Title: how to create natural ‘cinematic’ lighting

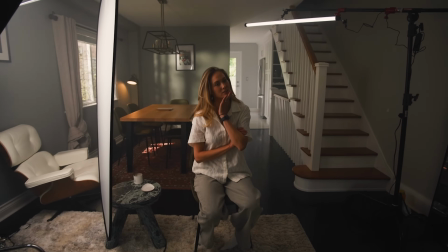For me, as a filmmaker and cinematographer, I want to be improving every year on my craft.
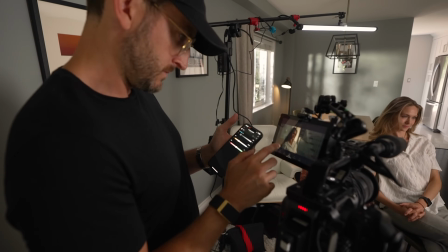And I think one of the best ways to do this is actually just give yourself some more time and space. We're talking about practice. I had an interview for an upcoming documentary I'm shooting.
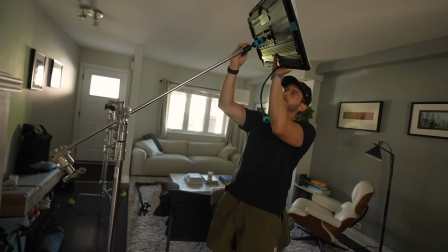So rather than trying to just rush to set up this interview the morning of, decided to spend the day before the shoot actually setting up the lighting.
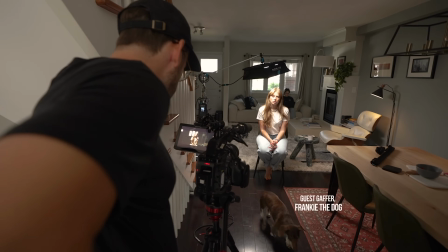Now I had the advantage of doing this because it was in my house. I wish I could talk more about this documentary. There will be more on that soon. There's lots of contracts going right now. We're pitching to Netflix. Promise you, I'll be giving you more behind the scenes on that film.
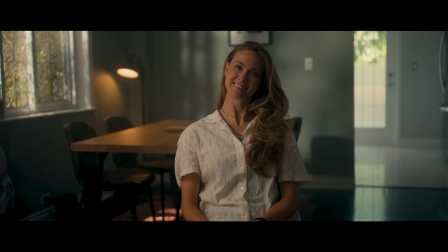This is kind of the final frame that you're seeing here that we landed on for the interview.
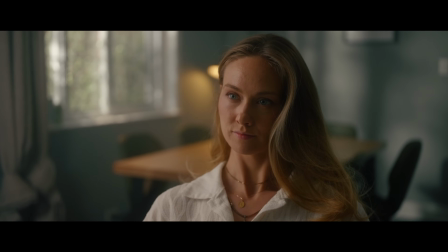And the one key point I really want to come across in this video is the importance of making your light feel naturally motivated.
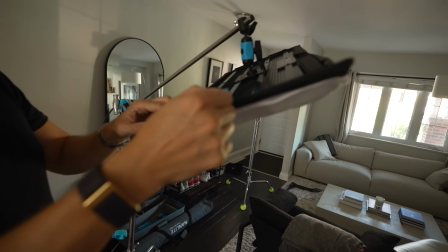I actually did this whole setup and realized that I had it all wrong.
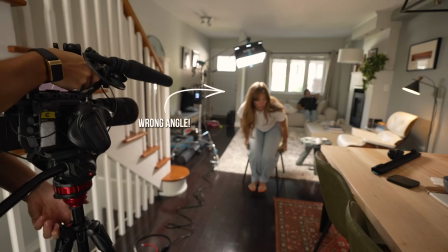And I'll talk about that in a bit and the steps you can take on set to find out where and how to improve your lighting. Now, full disclosure, Nanlite did provide all the gear in this shoot. They didn't get to approve what I shot and what I'm talking about, but this gear has been provided by Nanlite. You might be thinking this is a bit of a bright room, but I actually have my ISO at 2500 and there is some sunlight coming in there. It's just not a ton. I love my house, but it's darker than I would hope.
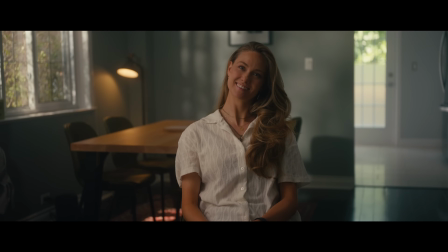So just to break down this lighting setup, our key light here, this is actually a Pavo 120C LED panel,
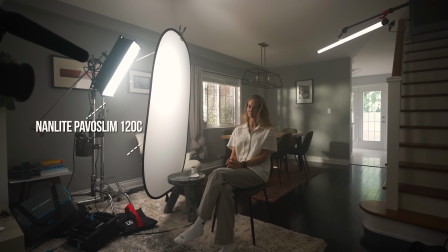which we used the built-in softbox and we punched it through a 5-in-1 bounce, the diffusion out of one of those 5-in-1 bounces.
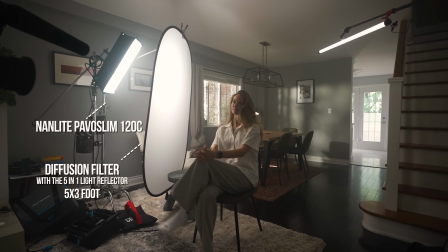This is about a 5-foot by 3-foot bounce.
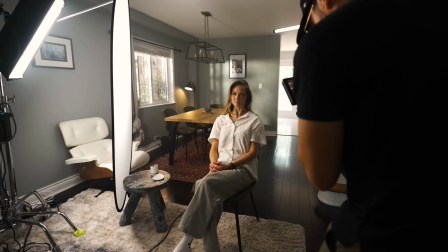One piece of advice I can get you is get one of these 5-in-1 bounces no matter what lights you're using and get it about 2 to 3 feet from your key light and you will always get a bigger, softer source that will look more natural. One of my favorite features too on these Nanlites is the fact that they have this cool built-in softbox. Stop it. This is super convenient. This was one of my favorite things when I first opened this up. And to break it down, it's that easy. And this is super thin and can pack down into a suitcase, which I have been traveling with these for this film because we've been shooting all around the world for this documentary. And these are coming in very handy. Now this is the 60C, it's a smaller light.
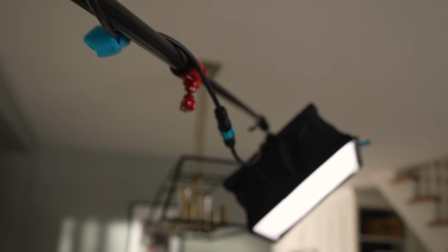I got to use this on the set a bit and I'll talk about that in a minute. The other lights that I was using was a Pavo 2, the 30XR.
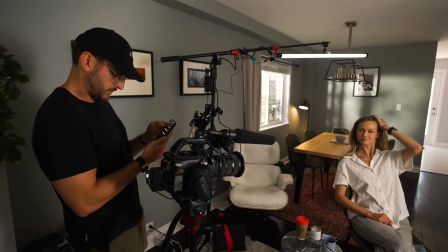I typically like to use these as hair lights because they are wider and longer.
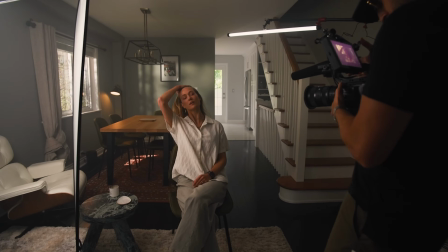And this way, if someone's moving their arms, you'll still get a bit of that backlight.
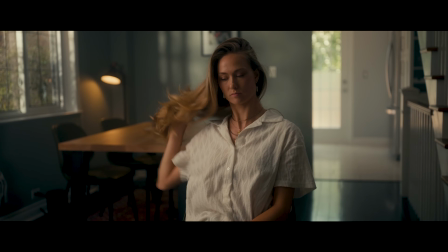Or if you're just using a really focused backlight, it begins to just only show up on certain parts of their body. But fun tip, if you turn an LED vertical, it becomes a hard light. So actually at one point we used one of these Pavo tubes in the kitchen and used it as a kick on this background.
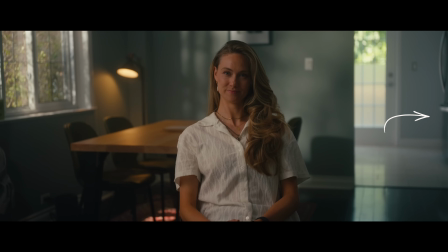That's where you're getting a bit of this hit here on the kitchen. And in some shots you can actually see it on the steps. Just remember that tip. You want a hard light with a tube, go vertical. You want it to be soft, go sideways. One thing I should mention too, the battery is actually built into the Pavo tube. And so we would charge this during lunch, but then when we come to set,
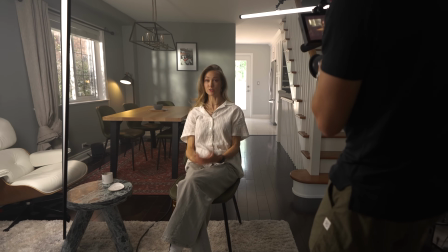we would unplug this and this could just stay on the C-stand, powering itself for up to about an hour, even though we were at full power. And it powered for over an hour, even at full power. Now, I didn't use any fill lights.
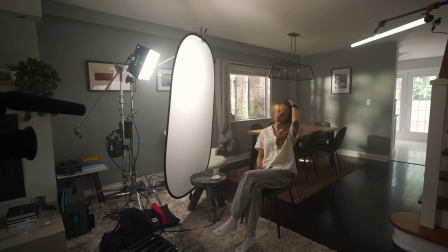For me, I typically don't on set. I like to move quicker. I just rather have a bigger, softer wrap lighting and just let there be some more fall off.
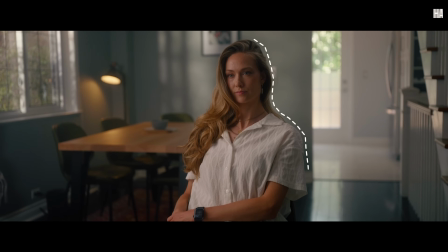And then if I am using a tube light, that will also catch a little bit of the side of their face as part of the fill.
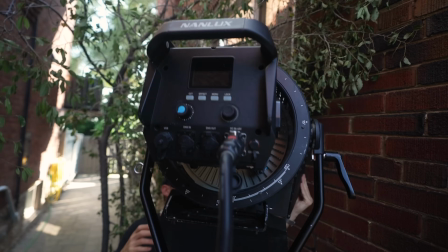Now, our background here, this was a 1200 Evoke Nanlux light.
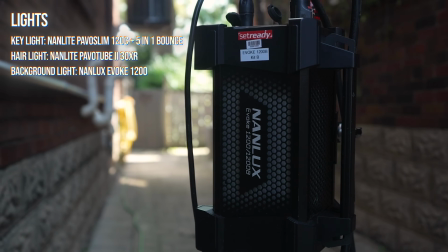Nanlite did not provide this one. I did rent this from Set Ready. They're pretty affordable rentals. You can get them from $100 to $200. If you can't afford renting a Nanlux, we used just a small little 60B Forza Nanlite. This is something I've had from the past, and this actually has a ton of punch. You can see it still hits the background here, very similar to the Nanlux.
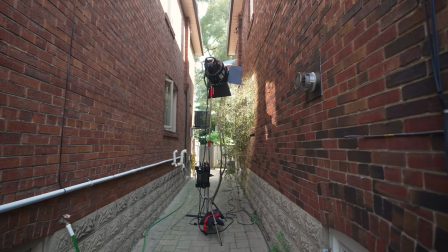Now the Nanlux is a way bigger light, and we only had the Nanlux at like 30%.